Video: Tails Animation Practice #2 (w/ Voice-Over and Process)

Hi everybody, this is Kelsifer here, and this is something that I haven't really done on here before, even though I've thought about doing it many times with some past videos of mine. And it's more so just gonna be a voiceover of my process behind this. Alright, so you may remember sometime around 2021 I did an animation practice of Tails,
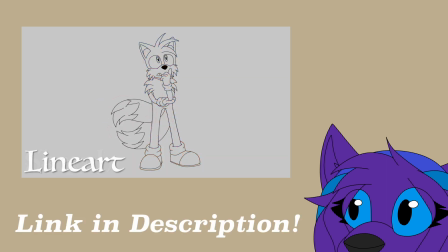[0:23]
but I was more just practicing on an idle animation.
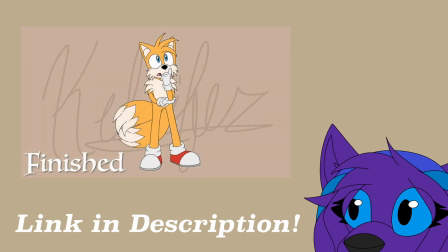[0:28]
It was more so on a blinking animation, but I also decided to do his tails moving like it would in an idle animation. So there was that. But then sometime last week, I got an idea that I wanted to do another animation practice with Tails, but instead it would be with animating him flying. And there are quite a bit of different styles when it comes to him flying. Not really necessarily in the video games, but in a lot of cartoons that he's been in. So I'm just gonna kind of talk through kind of the process that I did with making these different styles of Tails flying, and I'll explain each one as I go in the process behind them. So I hope you all enjoy this, because I'm not using a script for this from here on out. So yeah, let's just get into it, I guess. I don't want to waste too much time. Okay. Alright, so the first one that I did was the OVA style.
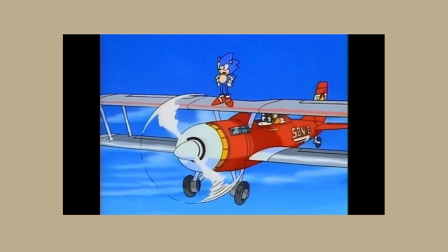[1:29]
If you don't know what that is, the OVA was a 1999 animated movie.
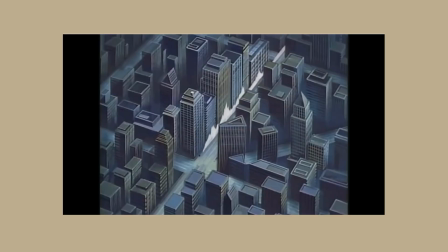[1:35]
I don't know what OVA stands for, and I don't feel like looking it up right now,
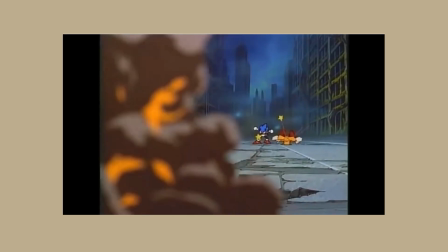[1:39]
but you'll probably understand what I mean, and I'll probably have some clips to show a bit of it. The main clip or scene, whatever, that I used for reference was the scene where, how do I explain this?
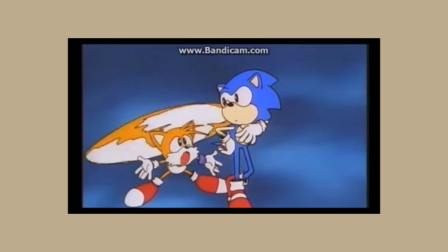[1:55]
There's a clip showing of it right now, but it's right before the point where,
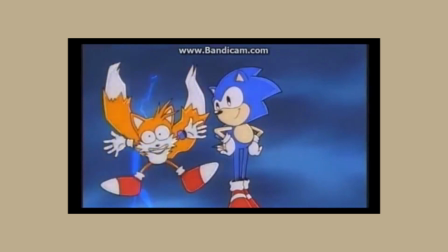[2:00]
Tails first gets scared of lightning and he says, "Ah! I'm afraid of lightning!"
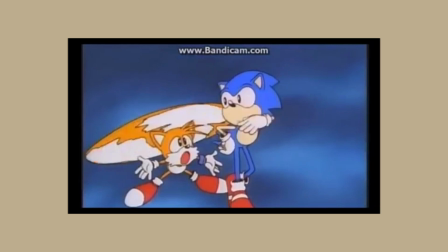[2:06]
So, what I did with all of these styles, really, you'll see later on, is that, I kind of just studied the clip from, a slow playback speed, and I soon realized that, for the OVA style, there was really only 2 frames.
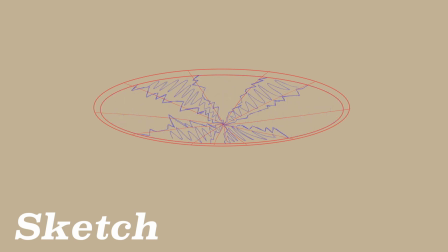[2:24]
So I just made 2 frames and put them on it took up 2 cells on the timeline.
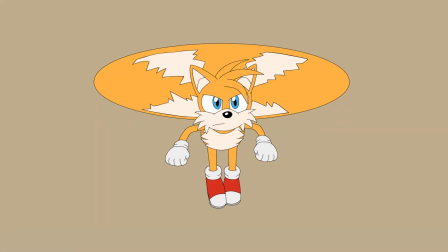[2:32]
So I would say this was probably 12 frames per second, but don't quote me on that. I just made 2 circles.
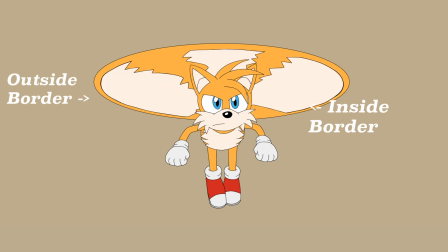[2:39]
One of it was obviously the outside border, while the inside one was more for
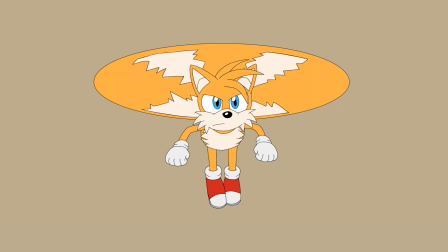[2:46]
being able to keep the white stripes while still keeping it in the border and keeping that circular shape.
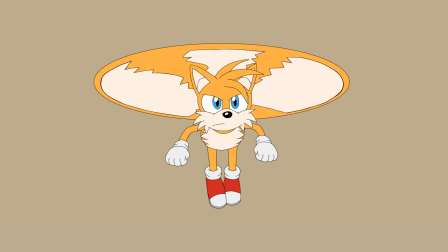[2:53]
So yeah, this one was fairly easy. So the next one that I wanted to do was the style from Rise of the Wisps.
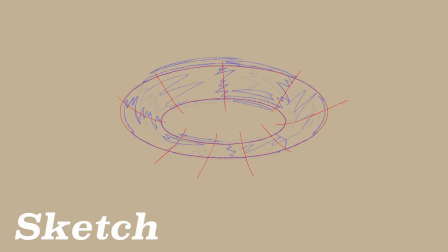[3:02]
Now this one that I did at first was actually lined, and I was more so just kind of paying attention to the finer details.
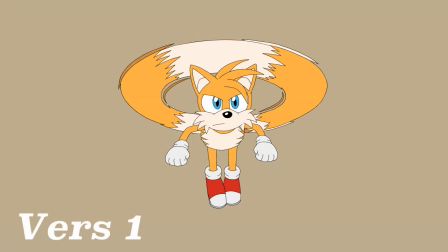[3:12]
And I got it done, and I'm showing the animation for it right now, but as I look back on it, I'm this doesn't really feel like Rise of the Wisps. But this doesn't really feel the style. So you know what I ended up doing? I ended up literally just duplicating both the body and the Tails animation,
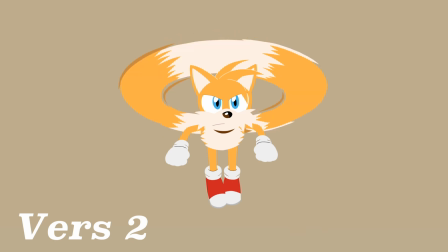[3:32]
and then just kind of recoloring the line art to fit the different colors and such. And I think it turned out really better than that, because I definitely paid attention to the color palette a lot more from the original footage.
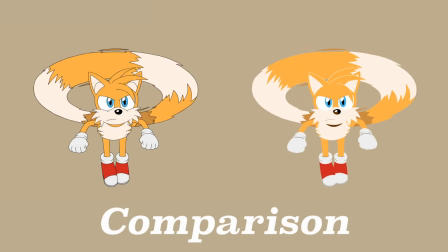[3:46]
But yeah, I did like how this came out, especially I do like the line as well, because it's kind of more stylized, and it's you can look at it from either, if you stare at it, it looks like it's either going to the left or going to the right. That's really up to you to decide, and you know what, that's pretty convenient.